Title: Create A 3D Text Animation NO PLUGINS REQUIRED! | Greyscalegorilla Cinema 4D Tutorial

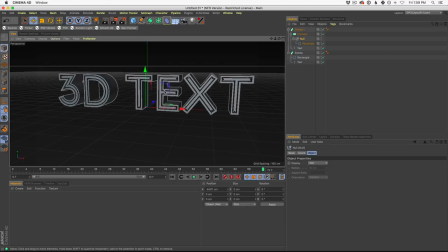We're just trying to go inside of our text a little bit and build something, like I said, a little bit more unique that is inside of our text that we could also animate.
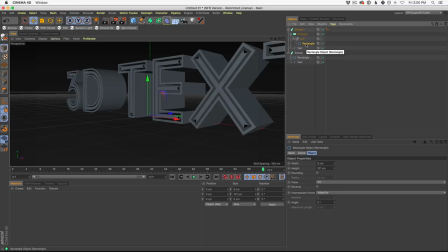Now, in this case, this is why we use this connect null rectangle setup, because what you can't do is move your rectangle. Okay, just to be clear, like that's why we have our connect null rectangle little setup here, because you can't just grab the rectangle and move it around.
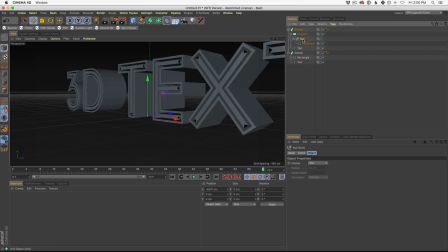You have to put it in this little sandwich so that you could take the null and move it around. Okay, so now that we have this set up, let's change our rectangle settings. I'm gonna shrink the width even more to make it a little bit more narrow.
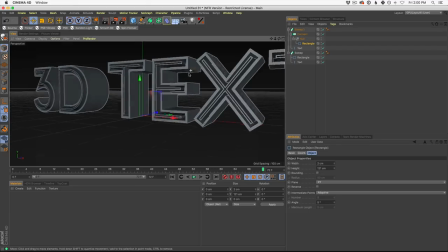And I'm also gonna add the height and turn this up a little bit. This is gonna peek that 3D element out from the text a little bit more. It'll catch some more light as we start to add lights and textures here. Okay, and speaking of that, right before we add all of our lights and textures, let's finish the animation.
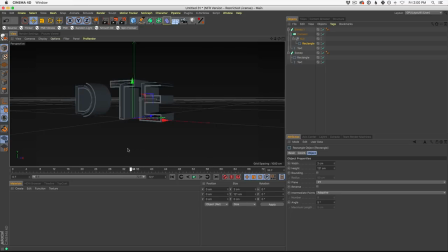Right now, they're both animating on in the same pattern because we just copied and pasted it. But it's pretty simple to set up a new pattern for our second animation. So come up to your sweep here, and you'll see that on our timeline,
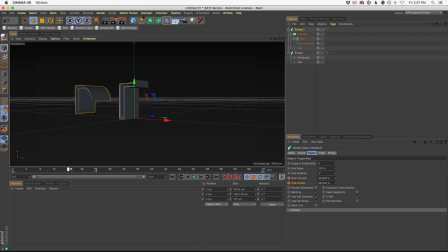we have those two keyframes from the original sweep animation that we made. But in this case, we don't want to change the end. We want the end to look like this. We just want to change where it starts. So let's go back to the beginning, and rather than have it start at 41%, let's have it start at something like 80%.
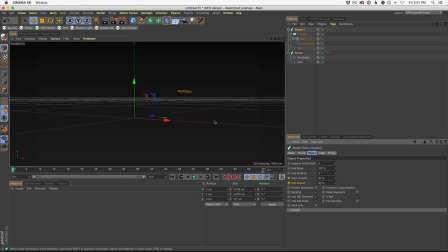Okay, this will just mean the animation will start further down in the text. So don't forget to click and set your keyframes for that. And so now both of those points are starting from 80 and they're going to overlap.
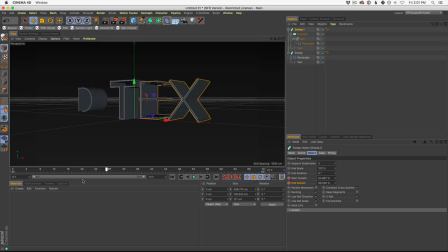And, you know, we have other videos about principles of animation and how to make more interesting animation, but overlapping your animation and having more than just one thing happening at once is a nice way to catch interest and make your animation look more interesting.
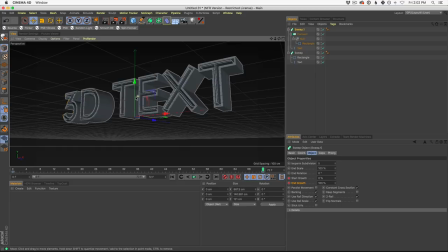Okay, so now that we have that, we have the base of our animation. Let's just hit play and see how this looks in the viewport. And okay, we could start to jump into the lighting and the texturing.
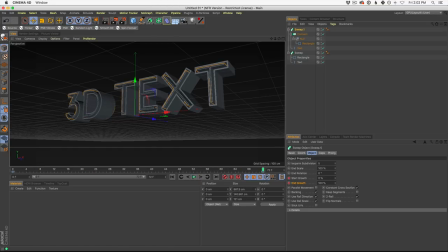So I'm just going to go to our last frame so we can see what's going on here. And I'm going to add that back plate. This back plate is going to allow us to, catch shadows and make it look like it's kind of sitting on a wall. So let's grab a plane from our object menu up here.
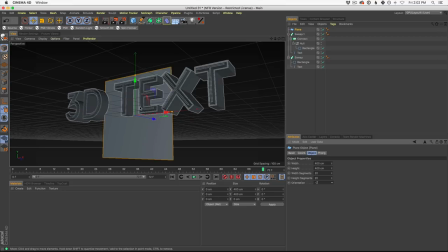Let's grab a plane, come down to orientation and select negative Z. That's just going to flip it up so it's going to like a wall and less like a floor. And then we could use these little orange nubs to like scale it up.
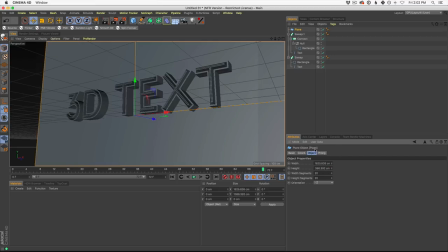You could also use width and height here and just make it big enough to where it's not showing at the edges of our screen. Okay, so now that we have that, let's see what our animation looks like. Now, in the example, I have one more piece of animation,
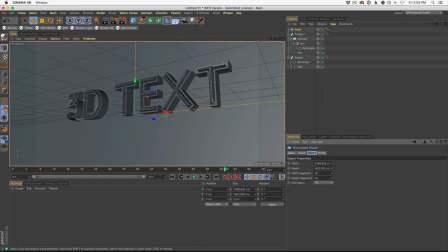and that's our actual rectangles that are scaling out as they're being drawn on. And we can do that really quickly. Let's go to our end animation. And this is a really popular technique with animation, is to start at the end,
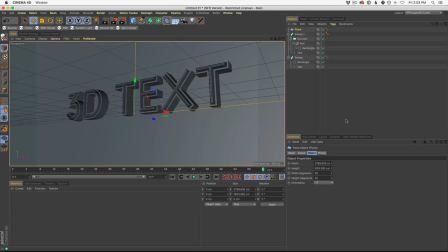where especially with logo build-ons and things like this, start at the end where you know this is what you want it to look like, set a keyframe for that, and then go to the beginning and set up where you want it to start.
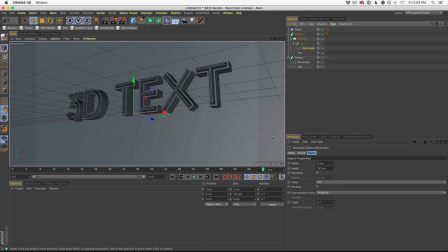Okay, so we're going to go to both of our rectangles, and we're gonna animate both of them at once. Okay, so I'm going to hold the click this rectangle, come down to this other rectangle, and click Command, and this is and select it.
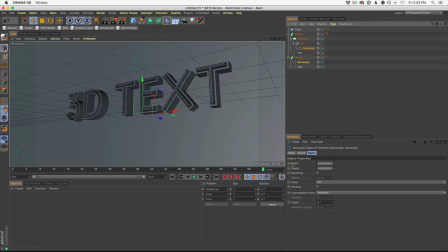And this is going to select both rectangles. It's going to allow me to set a keyframe for width and height. Now, earlier on, I said you had to click Command to make these keyframes.